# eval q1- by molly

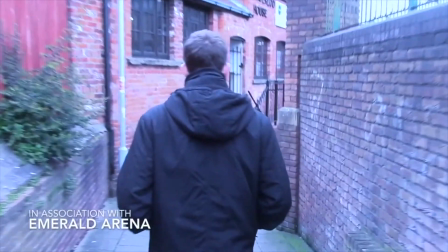(4:06)
The first part does not only use conventions to the crime genre, but an opening sequence in general, because it's introducing you to the character,
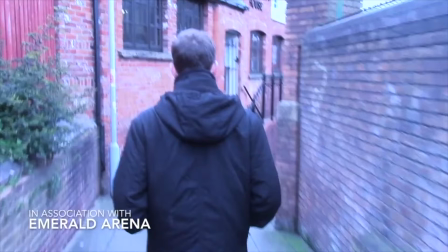(4:13)
the protagonist, which we can tell immediately by Bart getting the first provenance, and we can also tell that it's conventional because it's showing the key location at the start. The fact that we can't see Bart's face to start with creates enigmas and intrigues the audience.
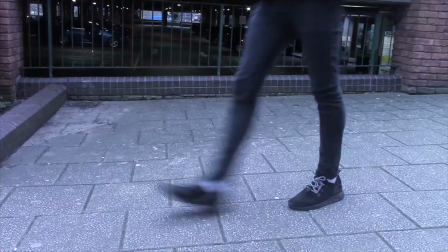(4:32)
As we continue to watch the opening sequence, we notice that the lighting is low-key or cool tone, which is yet another key convention we have used within our sequence. The titles are also conventional and follow a similar pattern to Layer Cake, with modern, simple sans serif fonts layered on top of the sequence.
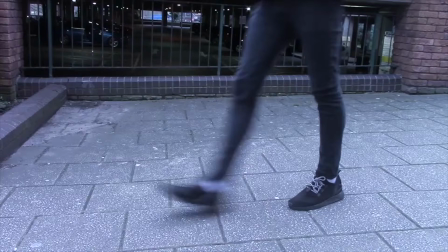(4:48)
We can see the whole of Bart's outfit through the use of an establishing shot. His outfit is all black, which is a typical connotation of crime costumes, and the hoodie underneath his jacket and his trainers represent a stereotypical teenage gangster involved in trouble.
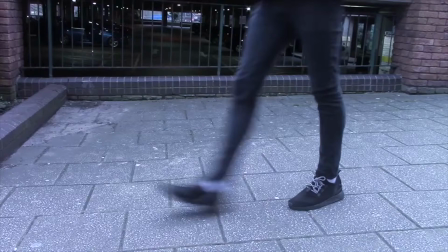(5:02)
We've challenged this by creating a white character as your stereotypical gangster rather than a black person who would stereotypically be more likely to be associated with gang crimes. His costume also represents his social grade of D/E and him being of lower class.
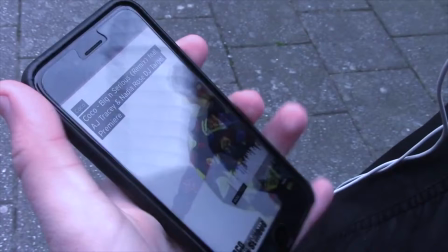(5:18)
We've incorporated modern technology in iPhone, which might represent Bar as a typical teenager, and we've also recorded the song here so you can see what the song is called whilst watching the opening sequence,
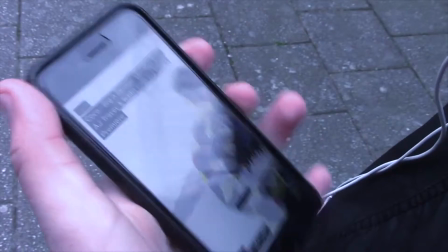(5:34)
which might show you Bart's music influences.
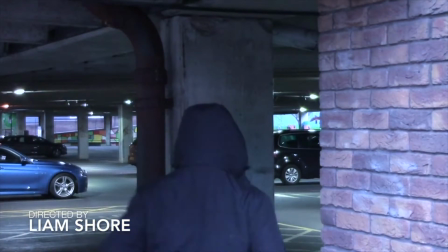(5:42)
The hood was yet another key convention used, which is associated with crime and carries the connotation of the fear of the unknown and danger.
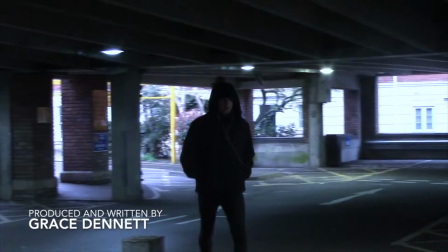(5:51)
Again, low-key lighting has been used and you cannot see Bart's face, creating mystery. The urban location is conventional because this is where there are high crime rates. The urban setting has also developed our final product's conventions by carrying conventions of a gritty realism through the use of a rough, run-down area.
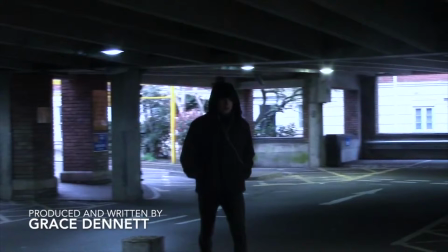We've also developed the conventions of crime by using even more parts of gritty realism,
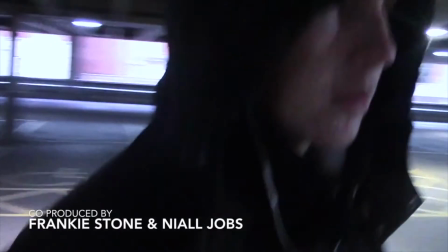(6:16)
such as the costume of Rory wearing the hoodie and hooded jacket and the soundtrack, although these do tend to cross over anyways.
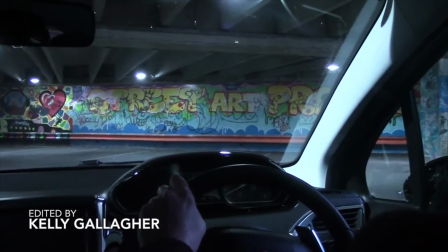(6:22)
Another convention we've used is the use of the detective watching over him.
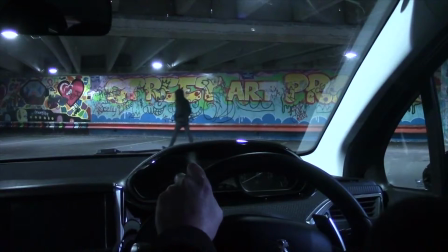(6:27)
This has been through the influence of another crime thriller blockbuster, Layer Cake, where there is basically an undercover cop watching someone else.
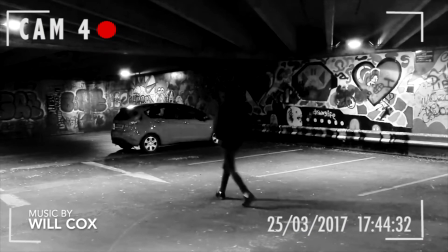(6:34)
The CCTV effect is also conventional and is the influence from Snatch's opening scene where there's a CCTV watching the security in Antwerp. Security is conventional as it's involved with the police and the authority of a country.
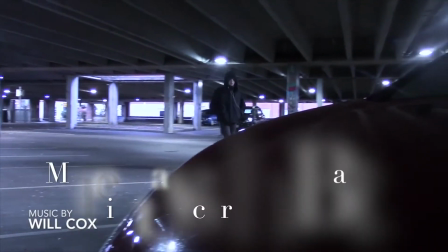(6:49) I spit bars, slap flames from my chest, trying to make gains and not gains for my reps. Ask Coco.
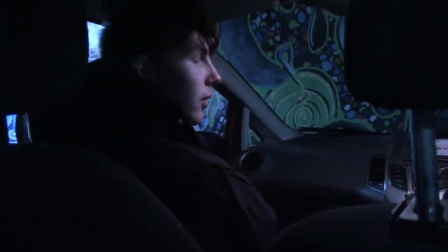(6:58)
We used the forms and conventions of a real crime film because the dialogue is conventional to the drug dealer because of the calm and blunt manner he speaks in.
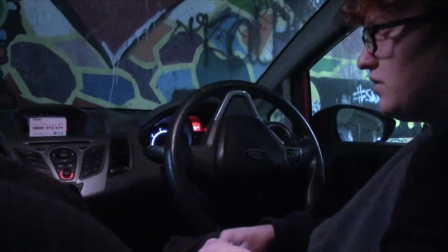(7:06)
He never mentions the words drugs or cocaine, which shows he is serious and aware of his surroundings. The fact that he is so wary is a strong sign that he has supplied before and is experienced within this drug industry. Bart's dialogue is conventional and represents a stereotypical teen because he sounds inexperienced and just like a teenager dependent on his mother,
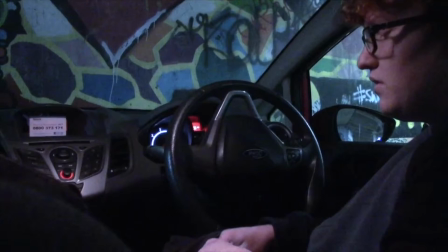(7:26)
especially when he says, "Told my mum I went to the shop." He does not answer the drug supplier rudely because he knows that messing with him would just be dangerous.
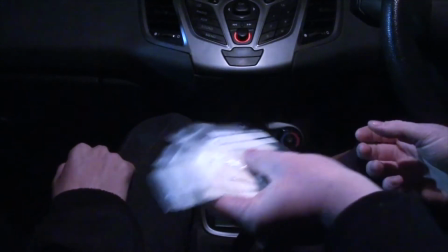(7:36)
The key mise-en-scène or props used have been particularly paid attention to through the use of baggies of flour as cocaine and the old Nokia phone used as a dealer's phone.
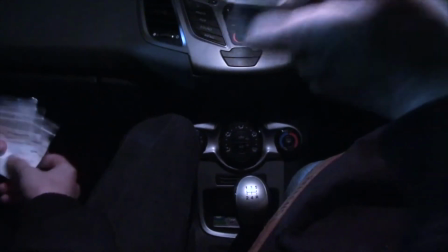(7:45)
Drugs are key microcodes within crime films.
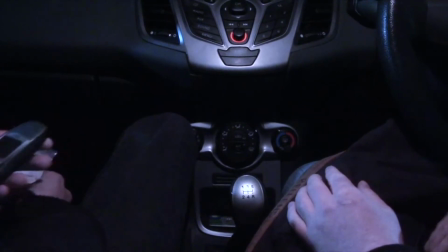(7:48)
Drugs can help the opening sequence be quickly established from other genres as they are key conventions and illegal substances.
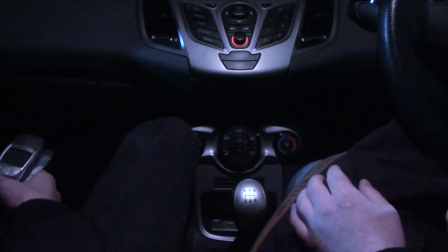(7:55)
The misuse and sale of these illegal substances is breaking the law and acting as an even bigger crime than being an actual user yourself.
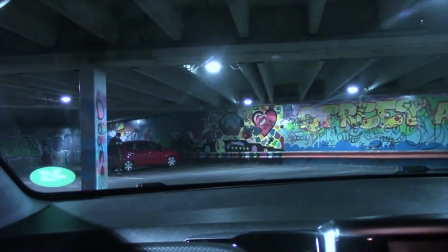(8:04)
Typical soundtracks used build tension through starting off quietly and build up tension particularly through the use of string instruments, such as a violin creating tension, or a really energetic, fast-paced song like the soundtrack in Snatch.